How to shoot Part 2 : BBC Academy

How much technical knowledge you take on board is entirely up to you. The thing is, cameramen are not button pushers. You don't need to tell them how to make every shot. They just want to know how you want something to look, how you want it to feel. However, it is a good idea to have a basic understanding of lenses so that you can begin to think about using them creatively. More importantly, you can make sure that you don't ask for something that is logistically impossible.
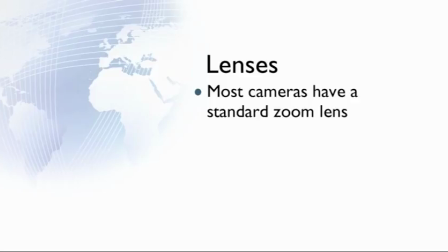[0:34]
Most cameras have a standard zoom lens, which means you can have a wide-angle shot or a zoomed-in telephoto shot and everything in between. If you shoot with a wide-angle lens, objects look smaller, you can get more in-shot,
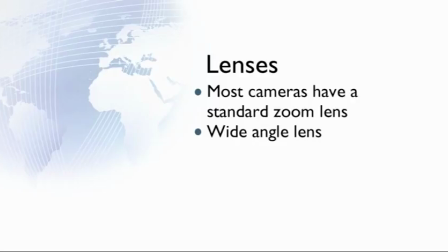[0:50]
it tends to be steadier, action looks more dramatic, you get more background, things look further apart than they really are, and you can make a small room look bigger. With a narrow angle lens, objects look larger, you get less in shot, camera movement is more noticeable,
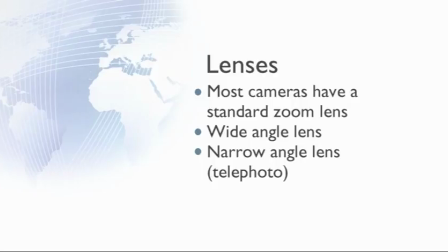[1:08]
it's good for pulling focus, movement towards or away from the camera appears slower.
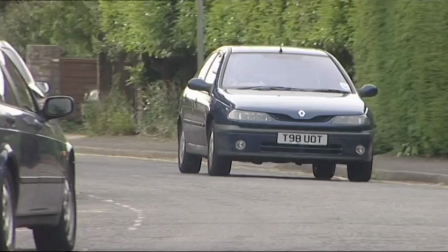[1:17]
The camera here is filming with a telephoto or narrow angle lens. You see the car seems to be travelling quite slowly.
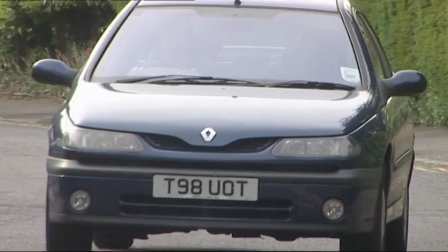[1:26]
It takes a long time to fill the frame. If you had a long piece of commentary, you'd opt for the telephoto lens to give you more time.
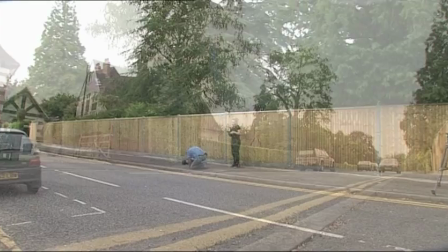[1:37]
Now with the wide angle lens and although the car is travelling at exactly the same speed and from the same distance, it seems to travel much more quickly and is more dramatic.
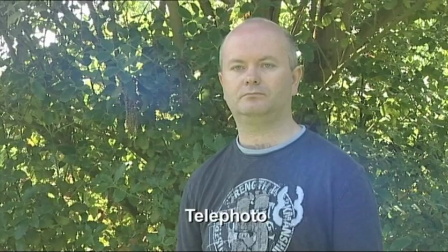[1:48]
Here again, a mid shot with the telephoto lens, action looks slower and less dynamic.
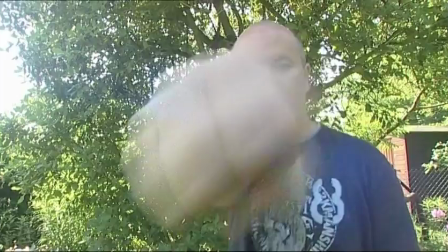[1:56]
Same shot size, mid-shot with a wide angle and the action looks much more dramatic and faster.
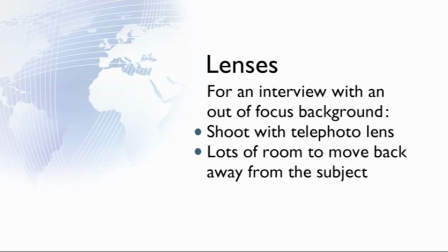[2:06]
For an interview with an out of focus background you need to shoot with a telephoto lens and you need lots of room to move away from your subject.
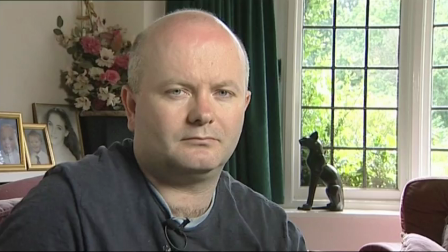[2:17]
The camera is quite close to the interviewee here because he's shooting with a wide angle lens.
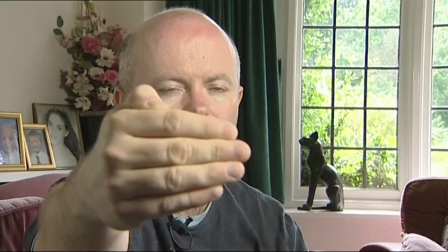[2:22]
The picture has a much greater depth of field, that is, a lot of the picture is in focus.
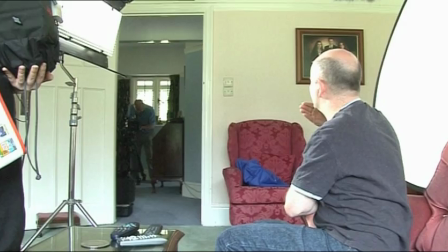[2:28]
As you see, his hand stays in focus in front of him for quite a distance and the background is in focus.
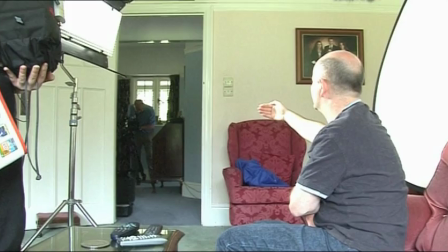[2:35]
Now by putting the camera a long way from the subject and using the telephoto lens, you can throw the background out of focus. See it's a much narrower depth of field. His hand goes out of focus quite quickly and the background is totally out of focus.
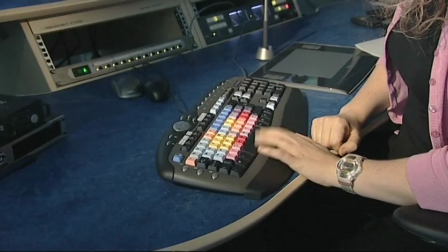Crossing the line. It's one of those principles that even the most experienced directors still get confused by and it's important first of all to know why it matters if you cross the line. Basically the viewer gets confused at home because people start walking in the wrong direction or looking in the wrong direction. So what is the line? Okay the line exists between two things. It's either a train and a track and the direction it's going in or two people looking at each other the line is between them or someone walking towards a car the line exists between the person and the car and as a director you have to decide which side of the line which 180 degree side you're going to film from and once you've decided and you do your wide shot from this side you have to do your mid shot and
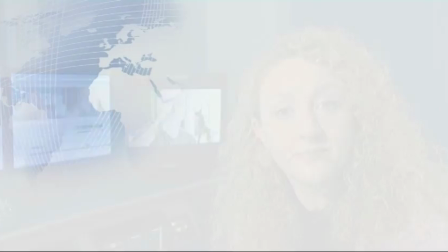[3:39]
your close-up from the same side because if you don't it's very confusing for the viewer so
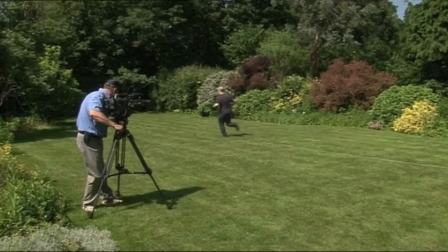[3:51]
filming two people chasing each other the cameraman does a wide shot, two shot and then a single shot of one of the runners from the same side of the line.
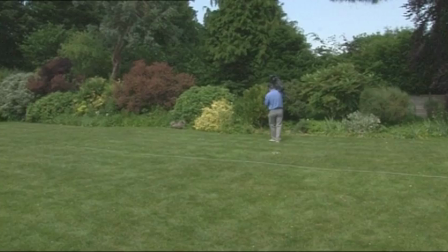[4:00]
You can see the white line we put on the floor to show where the imaginary line is between them.
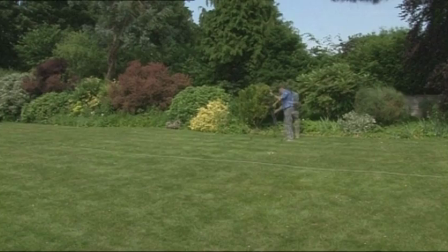[4:05]
If for the close-up of the second runner he crosses over the line and shoots from the other side,
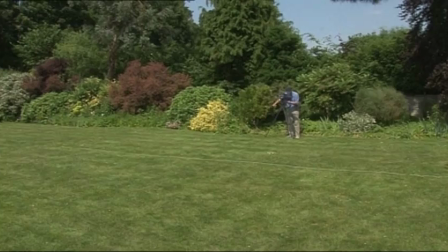[4:10]
you'll see when edited the second person looks like she's running in the opposite direction.